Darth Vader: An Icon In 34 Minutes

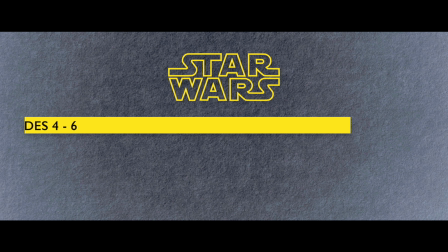(0:03)
So, the original Star Wars trilogy, episodes 4, 5, and 6, has a total runtime of 6 hours and 28 minutes.
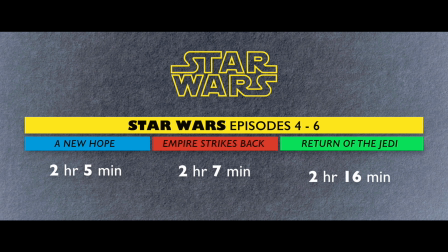(0:11)
Each movie is pretty much the same length, a little over 2 hours, and they're also the same in another respect: the amount of time that they feature the series' main villain, Darth Vader.
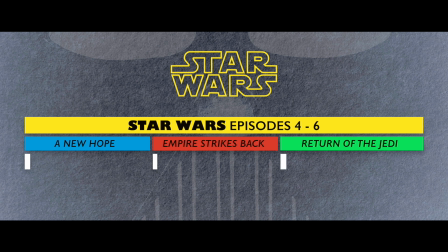(0:22)
In terms of actual screen time, Vader gets astonishingly little. In A New Hope, he's in the film for only 8 minutes. In Empire Strikes Back, he's in it for 12 minutes. And in Return of the Jedi, he tops out at about 14 minutes on screen. Put these all together, and Darth Vader, maybe cinema's most iconic villain,
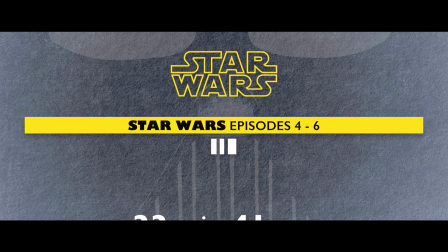(0:41)
if not character in general, flashed across movie screens for a total of only 34 minutes. In this video,
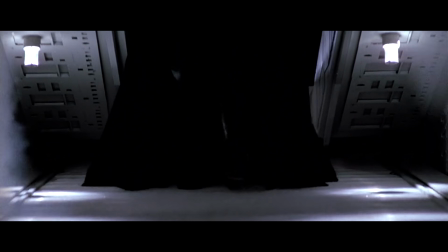(0:48)
I want to take a look at Vader's visual footprint in the original trilogy to see if we can't locate what gives him this iconic status in such a short time.
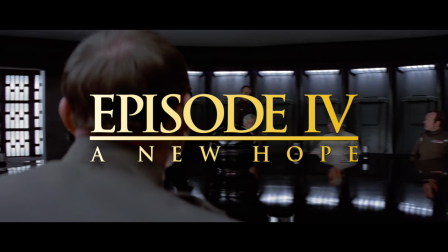(0:57)
In Episode 4, Darth Vader is only in 6% of the movie,
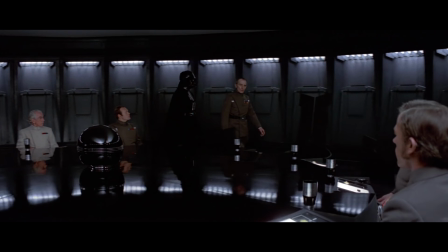(1:01)
and his scenes are striking in how the character fades into the background, both narratively and visually.
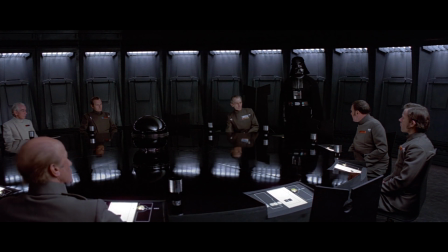(1:07)
For the bulk of Episode 4, Vader is portrayed as the subordinate of Grand Moff Tarkin,
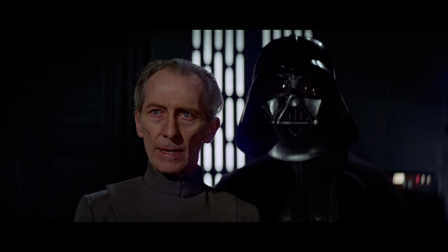(1:13)
so a good portion of his screen time has him in the background or off to the side, cut off,
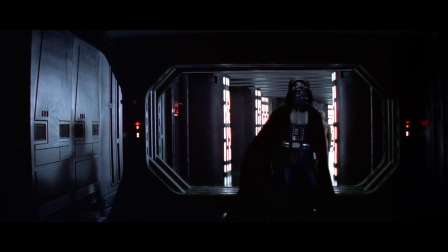(1:19)
sometimes out of focus. Even when he's being filmed directly, Vader's black uniform fades into the shadows of the set,
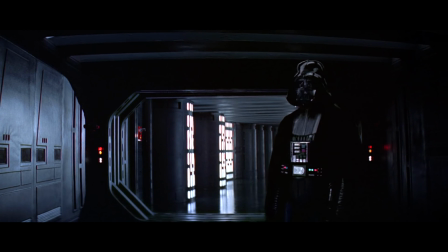(1:26)
and there's a noticeable lack of separation between foreground and background.
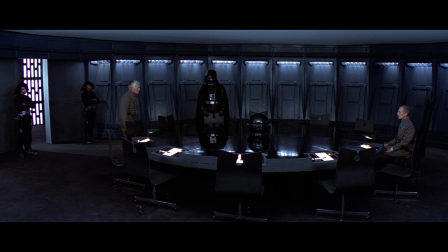(1:30)
Now, it's hard to say how much of this is a narrative or thematic choice, and how much is down to the constraints of filming. All of Darth Vader's scenes in Episode 4, with the exception of the first, take place in or around the Death Star.
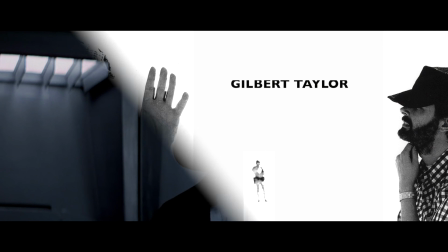(1:43)
Gilbert Taylor, the cinematographer,
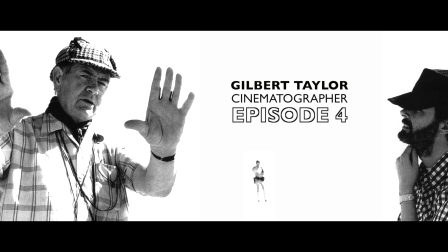(1:45)
was famously annoyed with filming these scenes because he didn't like the black and gray sets made by John Barry,
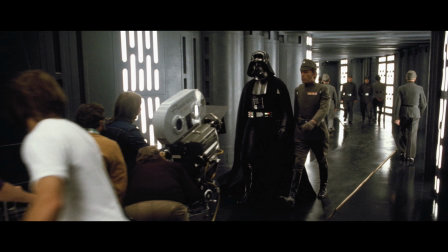(1:52)
which provided little opportunity for targeted lighting.
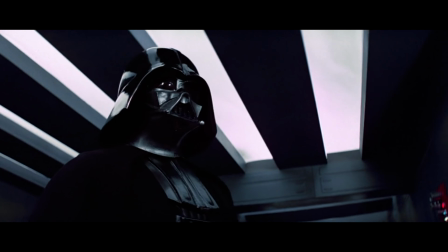(1:55)
Taylor was actually forced to cut holes in the sets and outfit them with quartz lamps that lit the environment evenly for flexibility in shooting.
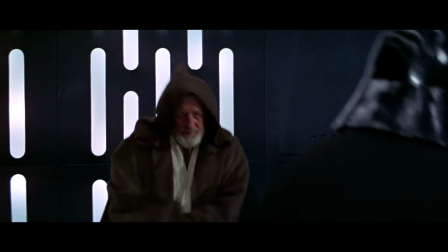(2:04)
Flexibility, but not specificity. This is not to say that Darth Vader doesn't make an impact in Episode 4.
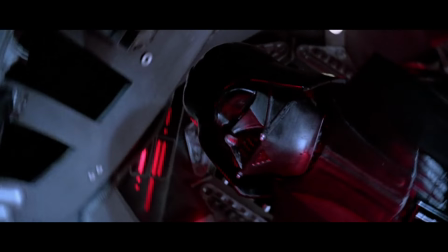(2:10)
I mean, this is the film that launched the whole thing.
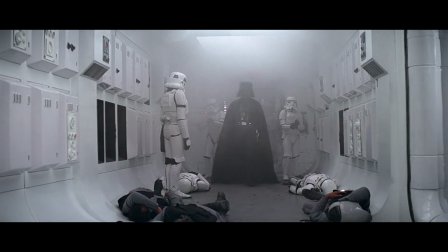(2:13)
And visually, the movie does make a bold statement out of the gate by introducing Vader right away as a menacing,
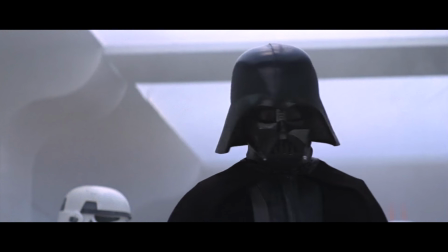(2:21)
jet black presence against the white interior walls of a rebel spaceship. But I do think that there's more iconic Vader imagery to come.
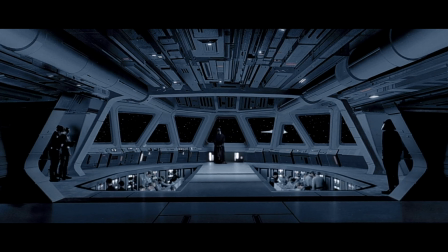(2:30)
You see that right away in Episode 5, The Empire Strikes Back. The first time Vader appears on screen, you get this iconic helmet shot from behind.
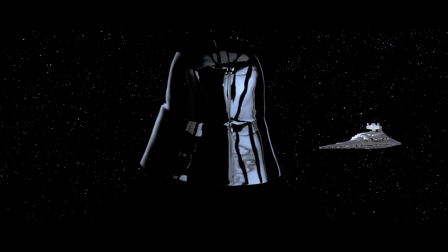(2:38)
What's so cool about this shot is that it's essentially black on black,
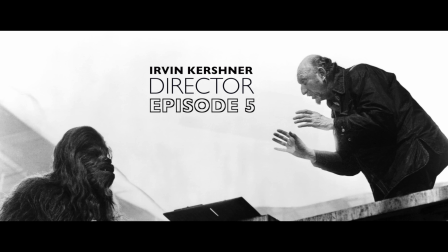(2:42)
and yet director Irvin Kershner and cinematographer Peter Suschitzky find a way to make Vader stand out with reflections and texture and shape.
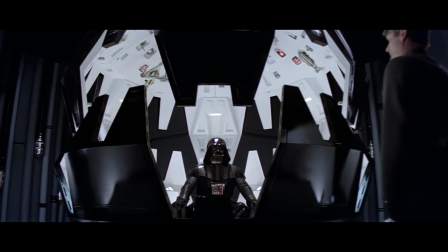(2:51)
All throughout the film, they find ways to key into the elemental quality of Vader as an archetypal representation of evil,
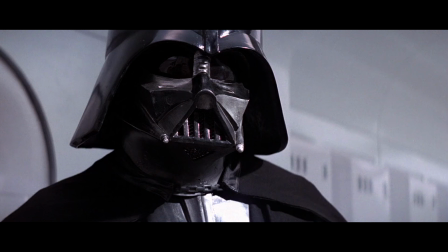(2:59)
and they up the ante on the work done in Episode 4. In that movie, Vader's helmet, for example, is dirty, smudged, used. This might have something to do with Lucas's desire to have a naturalistic documentary feel to the movie, something he often argued about with Gil Taylor.
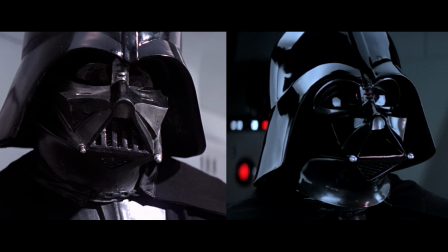(3:15)
But in Empire, the helmet is as smooth as volcanic glass,
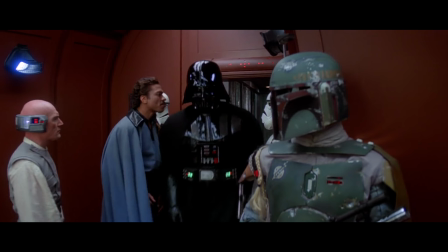(3:19)
and always spotlessly clean, so that it features these fat, white reflections, which highlight its shape.
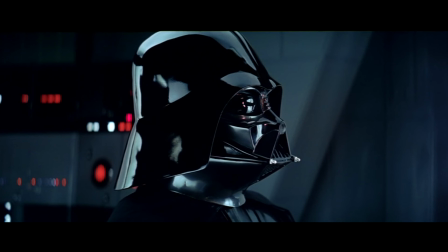(3:26)
Kershner and Suschitzky seemed to understand that visually,
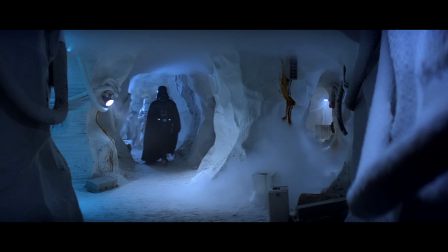(3:29)
Vader increased in dramatic weight the less naturalistic and more pure that he seemed.
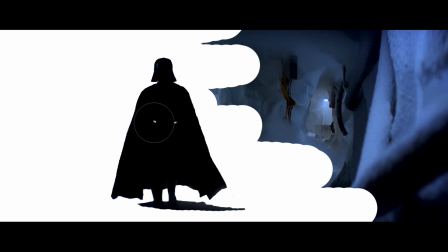(3:35)
After all, the most iconic symbols in our culture are the ones that can be boiled down to their basic shape and still be instantaneously recognizable.
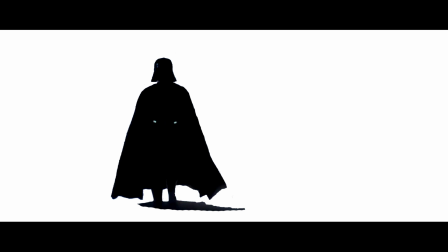(3:43)
Episode 5 takes advantage of this with the masterful use of silhouette.
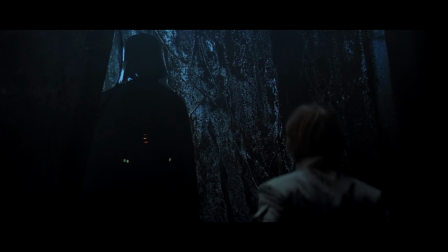(3:47)
It's in these moments that Vader transcends his role as a character in a movie and
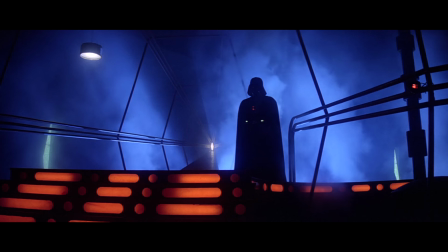(3:52)
becomes a symbol for something much deeper and much more universal.
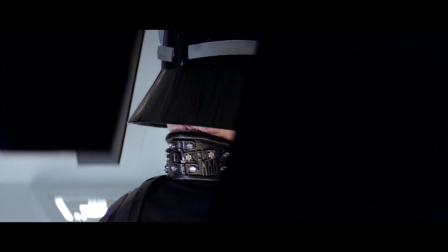(3:59)
The Empire Strikes Back, I think, is inventive with its Darth Vader imagery in a way that both of the other films aren't as much.